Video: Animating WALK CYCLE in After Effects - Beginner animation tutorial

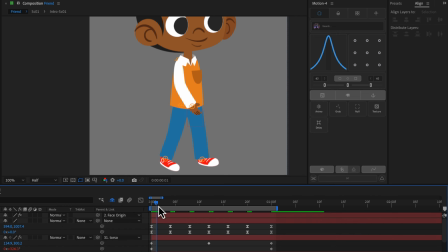[16:17]
Alright, so it eases out of that pose and ease into the pose.
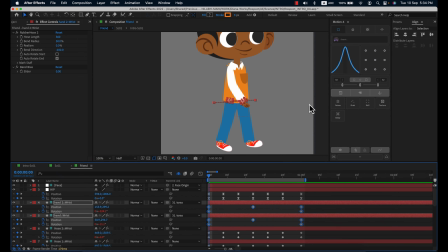[16:22]
Alright, and that's exactly what I want. Let's do the same for both the hands and just click on the center. Again, you can do easy ease if you don't have any plugin. That will smoothen out your poses. So you see that the hands are now easing into that pose,
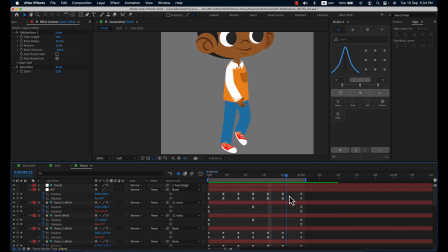[16:41]
staying there, and easing out of it again to come back to the original one. Alright, we will not do that for the legs because we don't want them to ease.
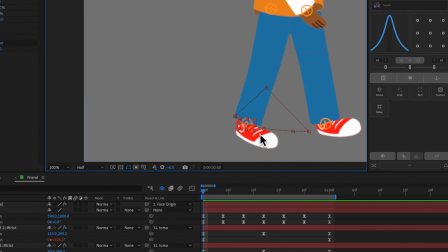[16:50]
So because this has to go linear, it's contacting the ground, the body will be moving on the ground, so we don't need it to ease, because otherwise it will look floaty when we put it in the scene.
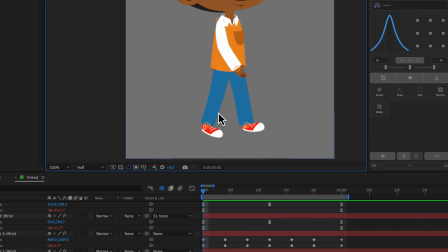[17:01]
Alright, so let me show you how to fix the leg and the curves of the legs first.
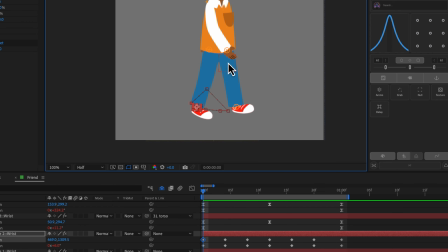[17:07]
We are done with the hips, they are moving up and down, it's a very simple motion.
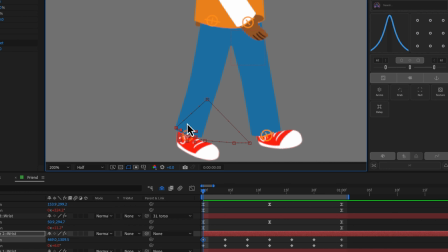[17:11]
But for legs now, if I don't want to add more keys or add ease in and ease out, because this needs to be very linear, this position, only this curve, the top curve, we need to smoothen out.
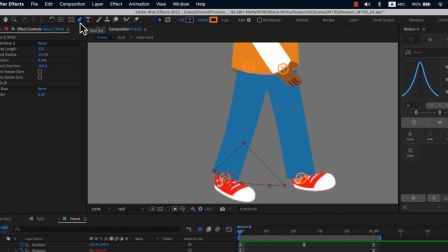[17:24]
So I'm going to select that controller, select the pen tool on the toolbar and click on it and adjust the Bezier curve. Okay, this is very similar to how we do for graphic design. Just adjust the curve and the leg will move through that curve, right?
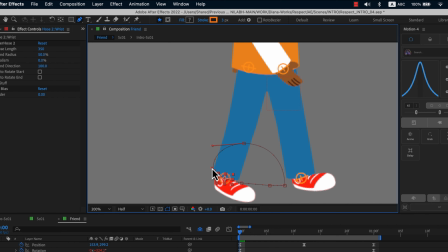[17:42]
It will not just move from one pose to another linearly.
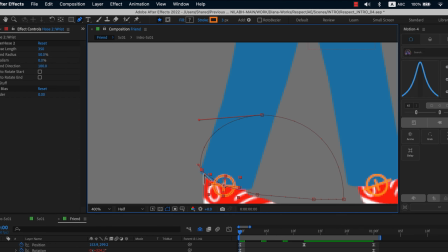[17:48]
Now I've adjusted this curve and the back one ever so slightly.
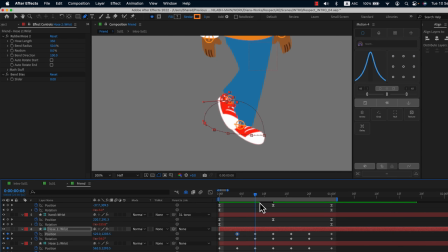[17:53]
So now you'll notice that the leg moves very smoothly and follows a very natural arc. Okay, and this is exactly what we want. Now let's do the same thing for the back leg. It might look different because it's in perspective and we kind of gave it manual poses.
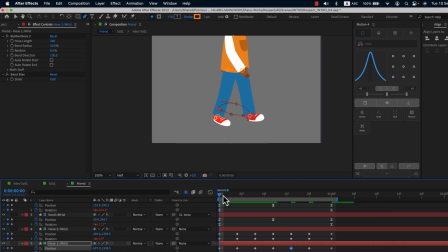[18:12]
So let me adjust the back curve here. Alright, now the legs look much better.
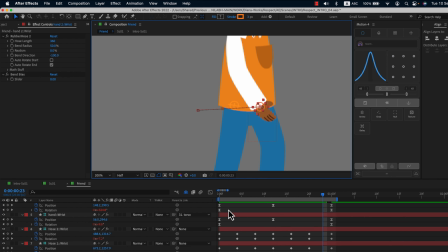[18:24]
Now let's do the same thing for the arms as well. Let's start with the right hand and I'll select this move key. Take this somewhere in between, otherwise you'll mess up the artwork itself.
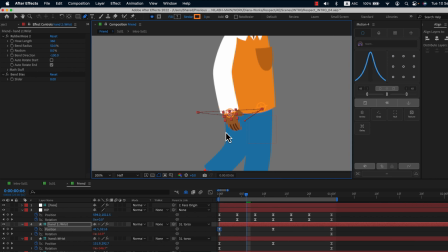[18:37]
Let's take the pen tool, click on that first point and move the arm in a curve. Let's select the second key and do the same thing.
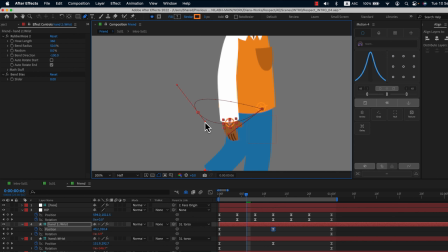[18:55]
You might notice that this is gone and pushed a little bit, so adjust it properly, both the curves. Now this is a good refinement. This is where you polish your animations. Okay, I don't want to add more keys in between and mess it up because it will not look smooth.
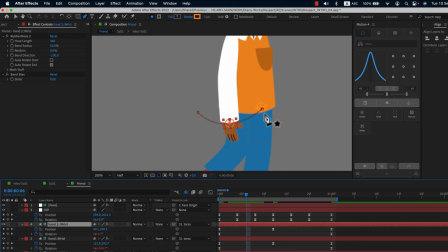[19:15]
So I'm doing it this way so that the path is very polished and smooth. Now one thing we didn't do is animate the rotation of the palms, which we should do.
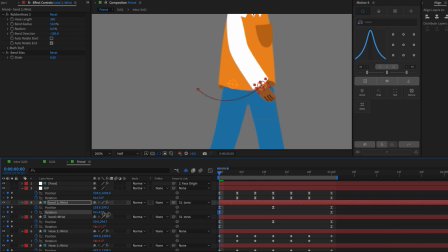[19:27]
So I'm just going to put this rotation here. Maybe let's copy and paste this to the whatever you do with the first pose, copy and paste it to the last one, because both needs to be same for it to work.
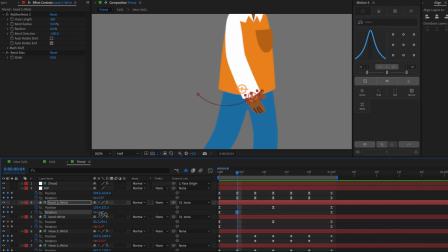[19:46]
Now here perhaps we'll have a soft drag in the hand
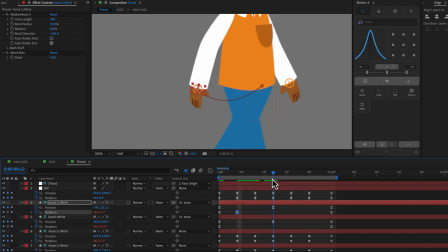It can rotate out slightly.
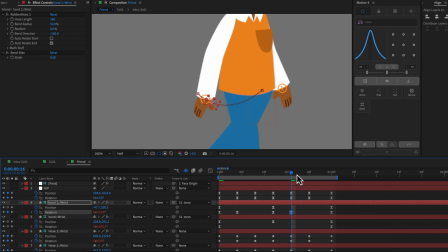[20:09]
And then start with a drag again, and come back to its original pose.
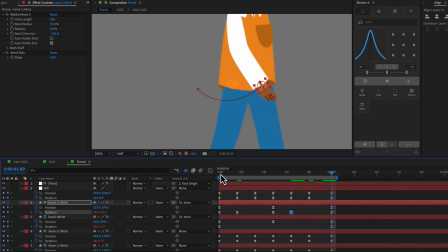[20:15]
Alright, so since the first and the last frame is same, I'm just going to go to the second last frame and press N on the keyboard to limit the time slider.